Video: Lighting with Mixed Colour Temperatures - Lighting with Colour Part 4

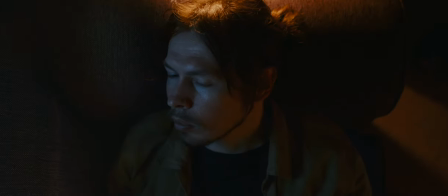9s
When it comes to mixed colour temperatures, there are more obvious situations in life where this can occur,
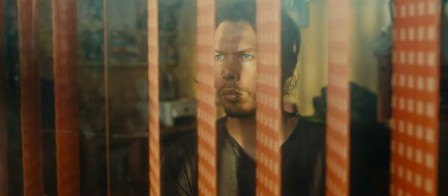15s
and more subtle ones that we don't tend to think about.
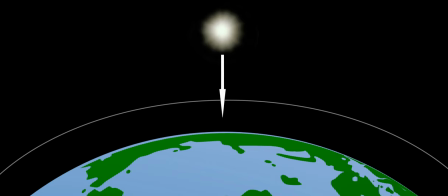19s
Earlier, we briefly talked about sunlight hitting the Earth's atmosphere and scattering blue light.
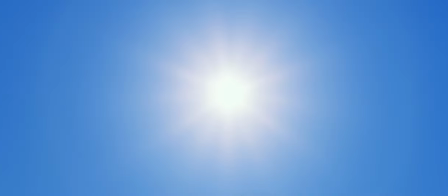26s
This is what we see as blue sky, and this is also the light that is filling in shadows on a sunny day.
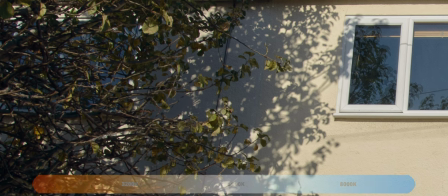34s
We know this on our Kelvin scale as shade.
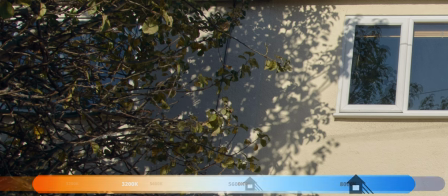38s
this can be found on the higher end of the scale, even going above 10,000 Kelvin depending on the time of day and weather conditions.
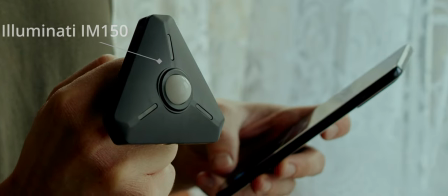47s
We can take a closer look at this using our colour meter that we used previously. Here we have an afternoon sun on a winter's day.
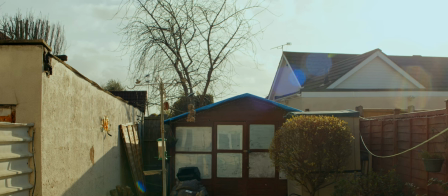56s
Although the sun isn't as high in the sky as it would be in summer, we should still expect a temperature of around 5,600 Kelvin.
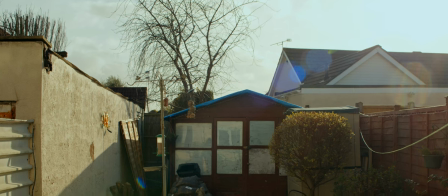65s
Kelvin. So let's take a reading of the sun.
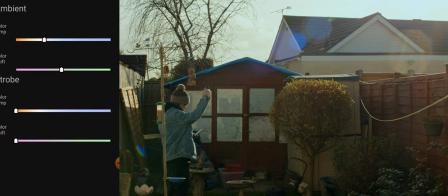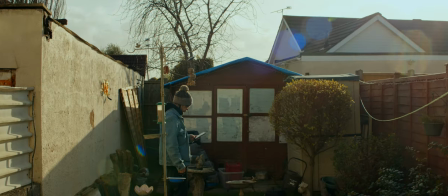75s
5400 Kelvin. Notice that part of the garden is in shade. This means the sun isn't hitting this area, but the sky is. So we'll tuck ourselves out of the way of the sun and take a colour reading of the light falling from the sky above.
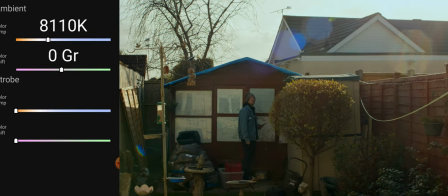94s
8,110 Kelvin. Our sun and sky are two different colour temperatures.
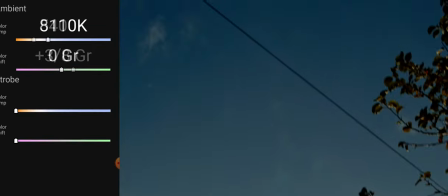102s
It seems obvious when you think about it, just by looking at the colours of each source of light,
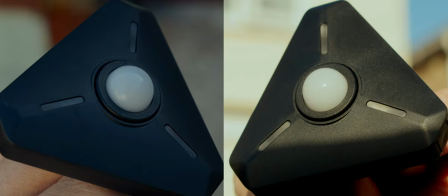107s
and we can even see it clearly in the close ups of our colour meter. But when lighting an image, it's not something we always consider.
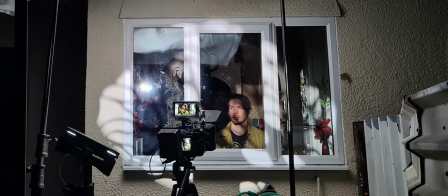118s
If we want a realistic image using our own lighting, we need to keep this information in mind,
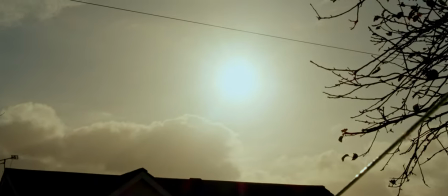124s
especially when we're shooting in an area that has an obvious exposure to both sun and open sky.
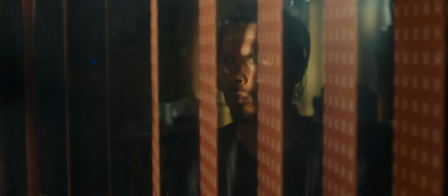133s
Here we have our subject sat behind a large window looking outside with the blinds semi closed to create some shadow.
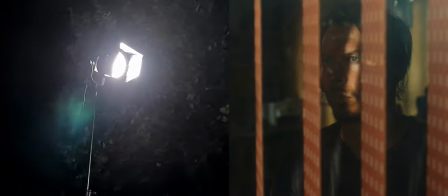141s
We used a daylight balanced 5600 Kelvin point source light
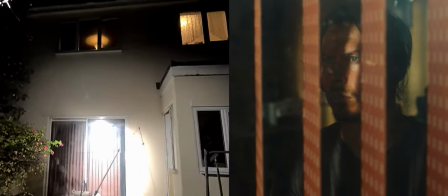146s
with a Fresnel lens to push hard light through the window and into the room,
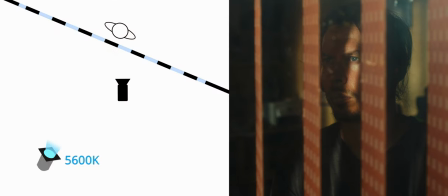151s
representing the sun.
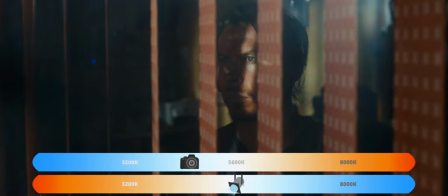156s
Our camera's colour temperature has been set to 5600 Kelvin to balance for our light.
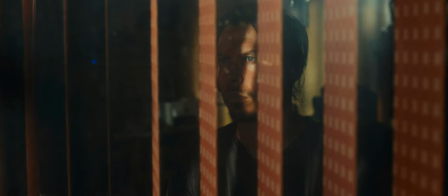163s
But without any fill light and some very dark shadows,
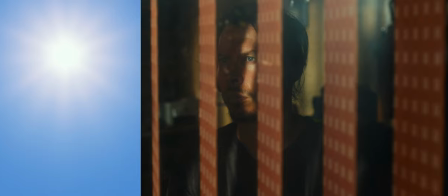167s
what we're actually telling our audience through the lighting is that our subject can barely see any sky from where he is.
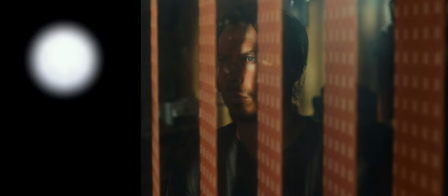175s
This doesn't really make sense as he's sitting in front of a pretty large looking window,
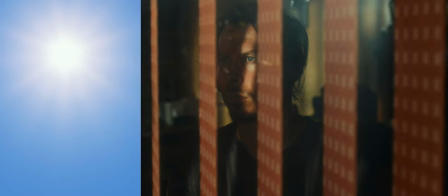180s
so rather than the sun, this kind of just looks like what it is, a light, placed off camera,
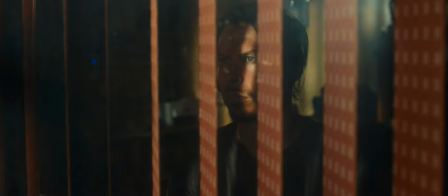185s
lighting the scene. Let's say we want to go for the feeling of an afternoon winter sun, similar to the situation we measured earlier.
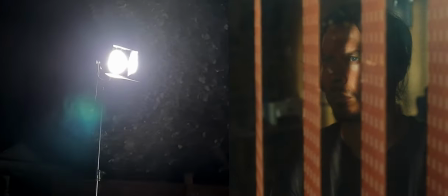195s
So our light, representing the sun, is already in a relatively accurate position,
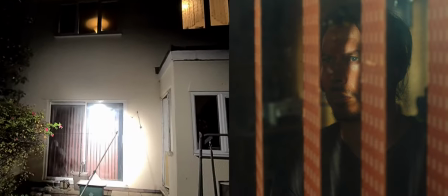201s
lower down in the sky. we just need to add a fill light to represent the sky and to fill in our shadows.
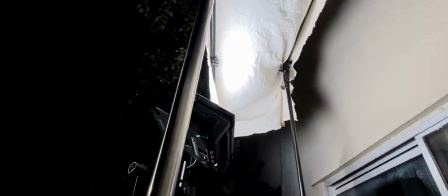208s
We set up some bleached muslin above the window and bounce the light panels Gemini into it,
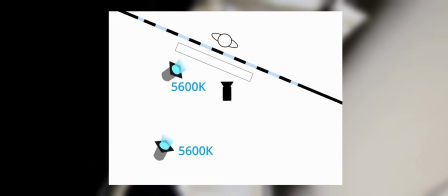214s
set to the same colour temperature as our sunlight 5600 Kelvin.
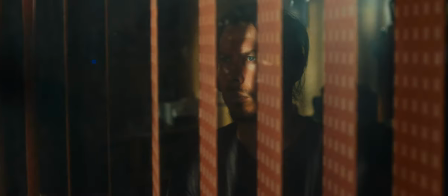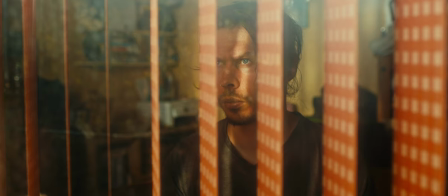225s
Now the image makes much more sense but since our fill light or skylight
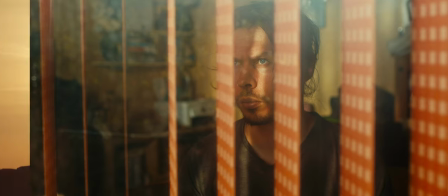230s
is the same colour temperature as our Sun it feels more like sunset or sunrise.
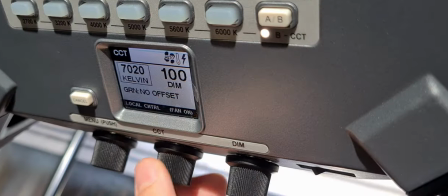236s
So let's push up the Kelvin on our light panels unit,
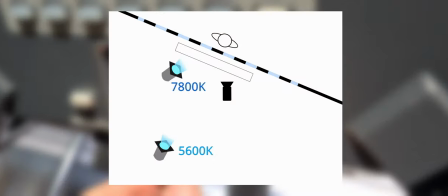240s
making our skylight bounce cooler and more representative of the sky on a winter's afternoon.
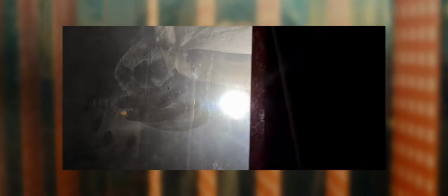254s
Combined with the positioning and qualities of our lights,
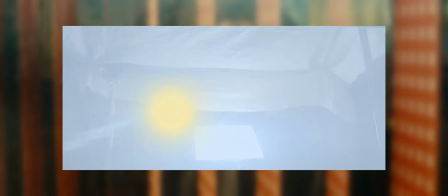258s
we've implied a very particular scenario by subtly mixing two colour temperatures together.
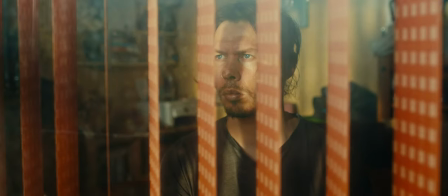265s
The low winter sun we wanted to represent with our lighting Everything looks and feels much
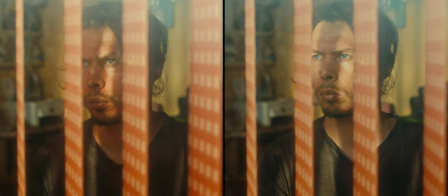270s
more realistic than if we had stuck to the same colour temperatures to each light,
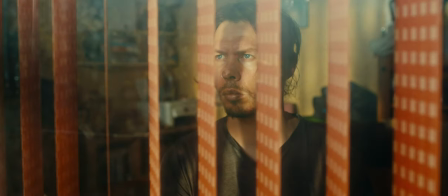276s
and is now emulating how colour temperature works naturally. Mixing colour temperatures can also be achieved in a more pronounced way.
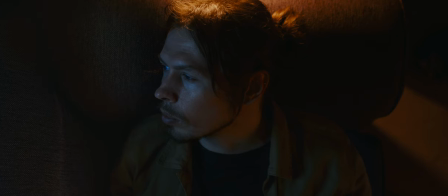292s
Here we have our subject lying down on the sofa looking toward a window, and then turning his head to look into the room.
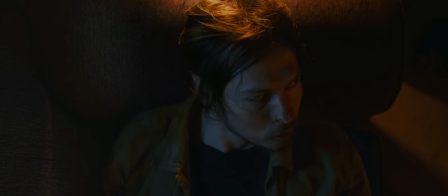303s
We used three lights to achieve this, and along with different qualities and different exposure values between these three lights,
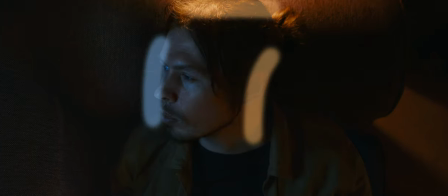310s
we've also used two different colour temperatures to represent the colour of two different light sources, and in doing so, creating a very stylistic contrast.
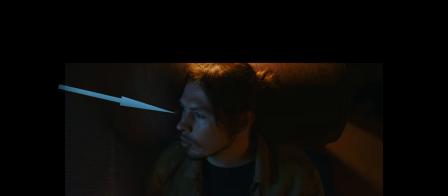321s
We have a very cool soft light camera left to represent evening skylight coming in through a window.
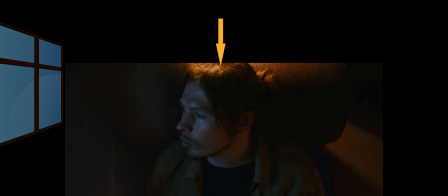328s
We have a very warm hard light above our subjects head to represent a tabletop lamp or other household bulb. And we have a very warm soft indirect light camera right to represent some ambient bounce in the scene, perhaps coming from an open doorway.
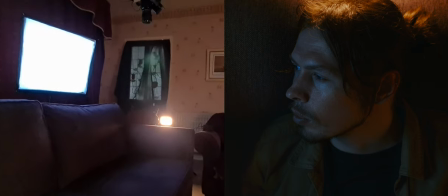349s
We set up a light panels Gemini in a snap bag softbox to our subjects right to represent the soft cold evening window light.
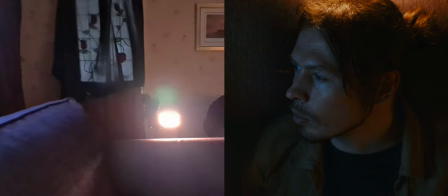358s
Above his head, we used a pocket-sized LED panel directed onto his head and past the sofa, representing the tabletop lamp.
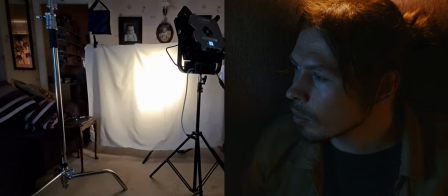368s
Finally, we had a second light panel's Gemini unit across the room to his left, bouncing from a white bedsheet to represent the open doorway.
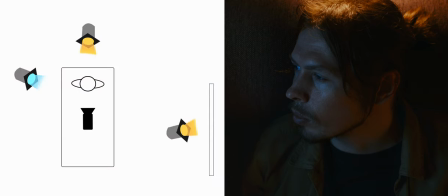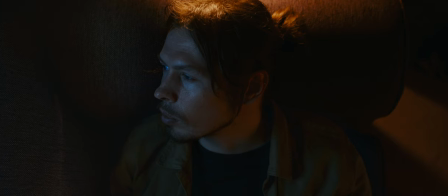382s
But to get this look, we had to tweak both colour temperature and white balance to get the colours we wanted in the image.
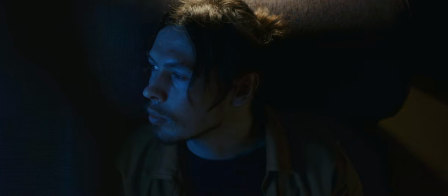390s
Here's what our clip originally looked like after we'd set up our lighting. This looks a little bit different to the final image.
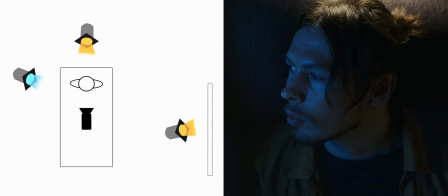398s
We'd set our lamp light to 3200 Kelvin, our bounce light to 3200 Kelvin and our window light to 10,000 Kelvin with the intention of creating a contrast between the evening skylight and household bulb light.
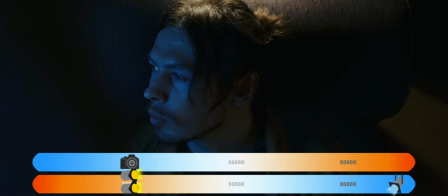415s
But with our camera white balanced to 3200 Kelvin, our warmer lights are too neutral and our evening window light is a bit too cold. So let's try and find the middle ground by pushing our camera's white balance up and adding some more warmth to the image.
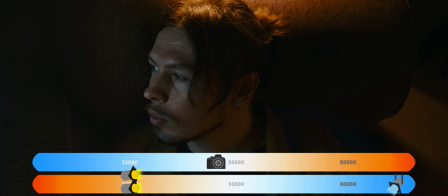435s
We landed on 5480 Kelvin.
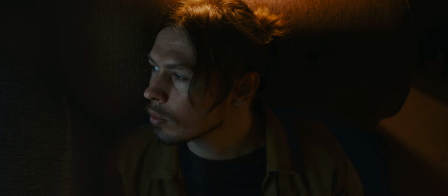440s
Our warmer lights are looking perfect with a stylistic, saturated look,
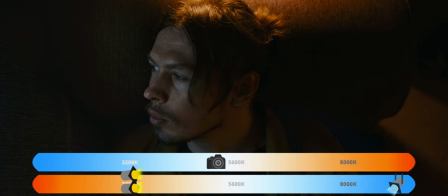445s
but since we've also taken our balance a bit closer to our window light. The window light is no longer appearing as cold as we'd like it to, even with it set to 10,000 Kelvin. So we need a way to cool it down even further practically.
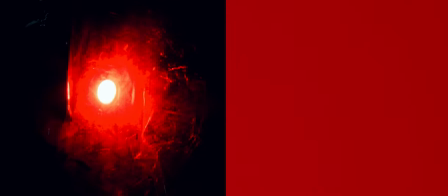463s
Gels are transparent coloured sheets, used to alter the colour or colour temperature of a light.
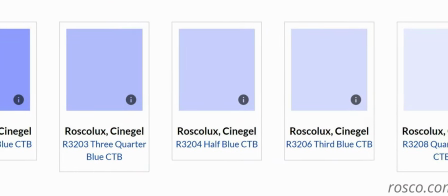470s
A colour correction gel can come in different strengths, depending on the temperature change required.
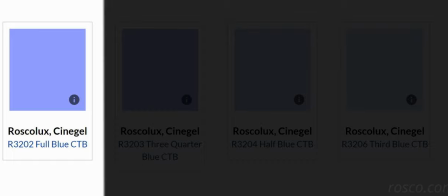476s
For For example, a full CTB or colour temperature blue gel will convert a 3200k tungsten fixture
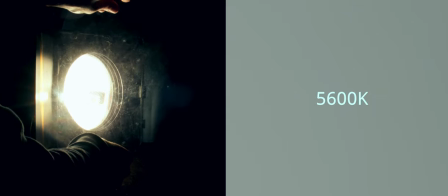485s
to around 5600k daylight.
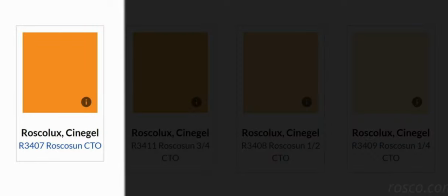489s
A full CTO or colour temperature orange gel will do the opposite and convert a 5600k daylight fixture to around 3200k tungsten.